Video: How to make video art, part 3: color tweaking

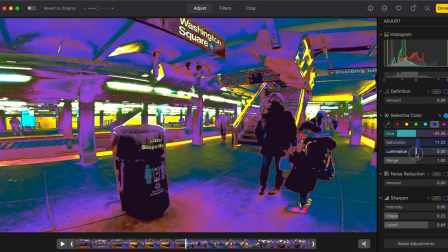979s
I said I don't want to mess with the luminescence too much because then it starts to kind of bleed when you actually play the video.
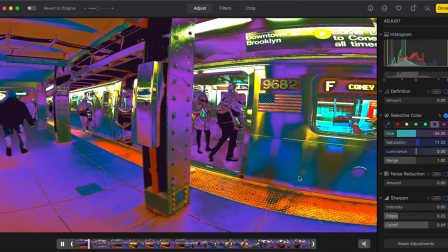986s
Like you see here how the colors are, I don't know, starting to look like a little bit too saturated or unnatural.
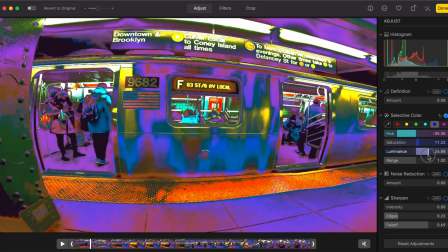995s
That has to do a little bit with just like a little bit too much. Like you've increased like saturation and tweaked out the hue, and then you mess with the luminescence,
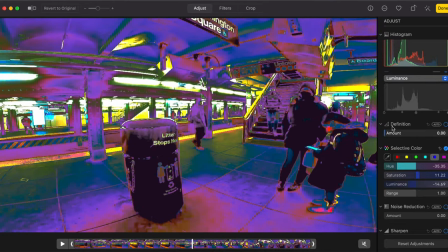1007s
and it just starts to get like a little bit too, I don't know, dense maybe is the word. And I don't do all of this for every video necessarily, and in some videos just, you know, it's better kind of keep it natural.
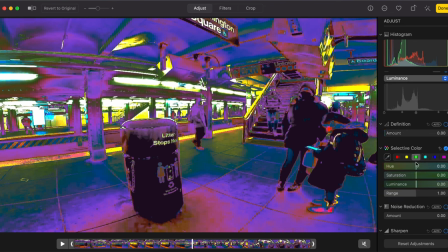1022s
And for at least one version, I almost always do. Ooh, that looks kind of cool with like popping out the yellow. I like it. So that's making green yellow. Kind of cool.
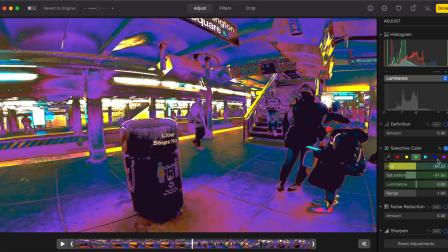1036s
Probably won't want to maybe even desaturate that. Take some of this, but that makes it too gray.
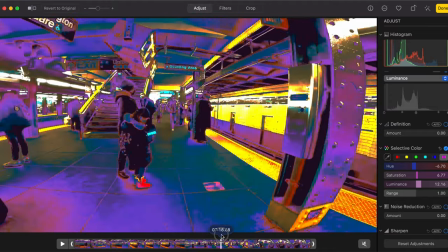1046s
Okay, so that looks pretty cool. That's where I'm at.
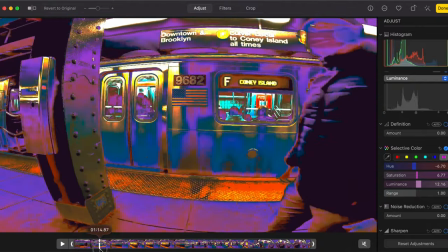1050s
I could have come to so many different endpoints.
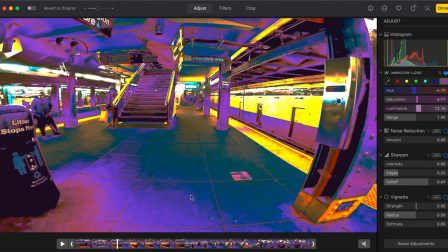1056s
I still can, but I just wanted to run through what I do for if I want to make something just
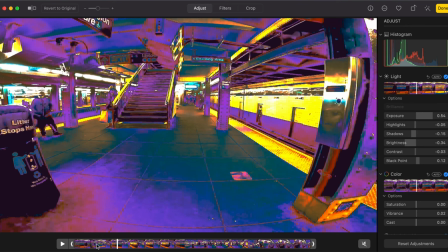1069s
n look the opposite of natural, but like fun, vibrant, and artsy, cartoony, kind of, however you want to look at it, unique, stylized. There are settings here that are kind of preset.
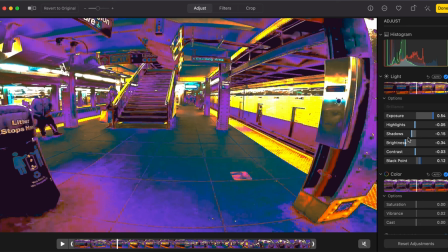1084s
I'm reluctant to, they always mess up my levels here, and but I'll show you anyway. So with the light, they're going to adjust when you move this bar, the exposure, highlight, shadows, brightness, contrast, and black point. And saturation, I think, or that might just be with the color one.
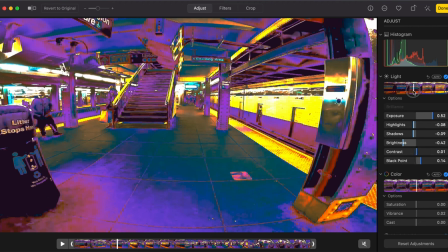1105s
Simultaneously, you see, when I move the light down,
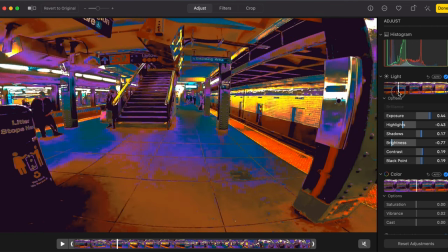1110s
and they're kind of going in opposite directions, like I tried to explain a little bit, but depends.
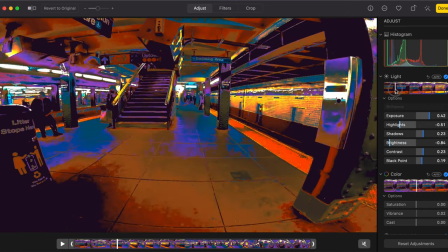1115s
Sometimes it makes it better, sometimes, and I actually kind of like it better here with the more orangey colors.
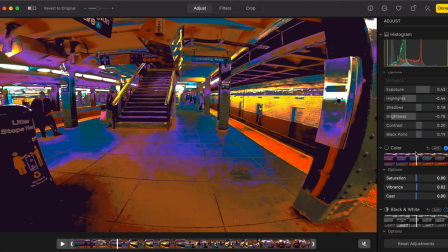1123s
And again, these adjustments are always standing on top of the other ones, so it's changing any one setting might look different or have a different effect in the context of what you've done before.
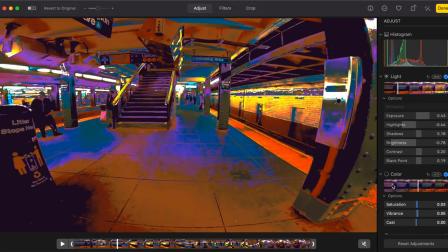1146s
The light and color exposure are kind of heavy hitters, and that they're moving all of these controls at once, kind of, I don't know, doing the work for you, but don't necessarily make things much lighter or darker.
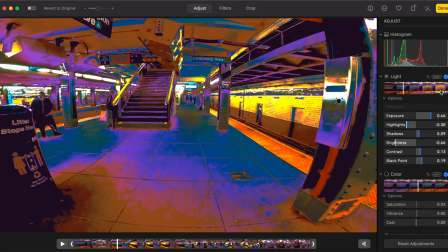1160s
Although here, I agree that the bar is making, in general, the colors lighter or darker. And
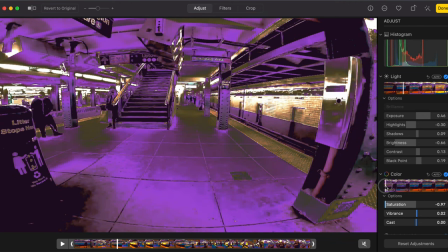1170s
interesting here with the color, when I desaturate it out, these are the colors that are kind of left
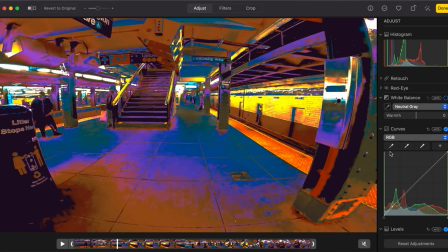1182s
underneath what I've adjusted in the red, green, and blue color curves that normally, without having adjusted those,
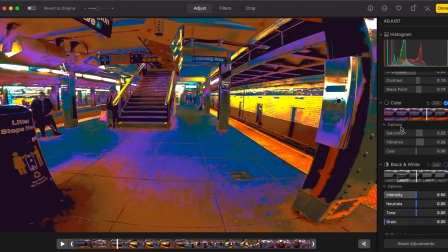1196s
these colors would be gray, more gray when I took this all down, but as you can see here, they're purple. That's because they've kind of changed the base tone of a gray, of a black, of dark to color with these curves. It's kind of hard to understand.
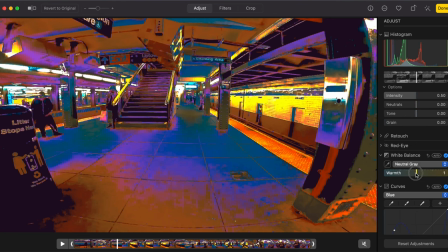1215s
I usually don't mess with the warmth here, but sometimes it creates a cool effect.
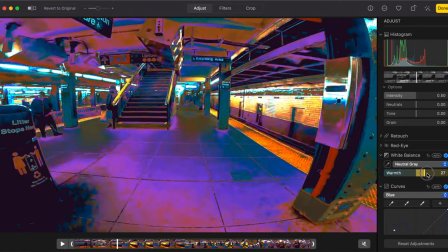1221s
Can be dramatic.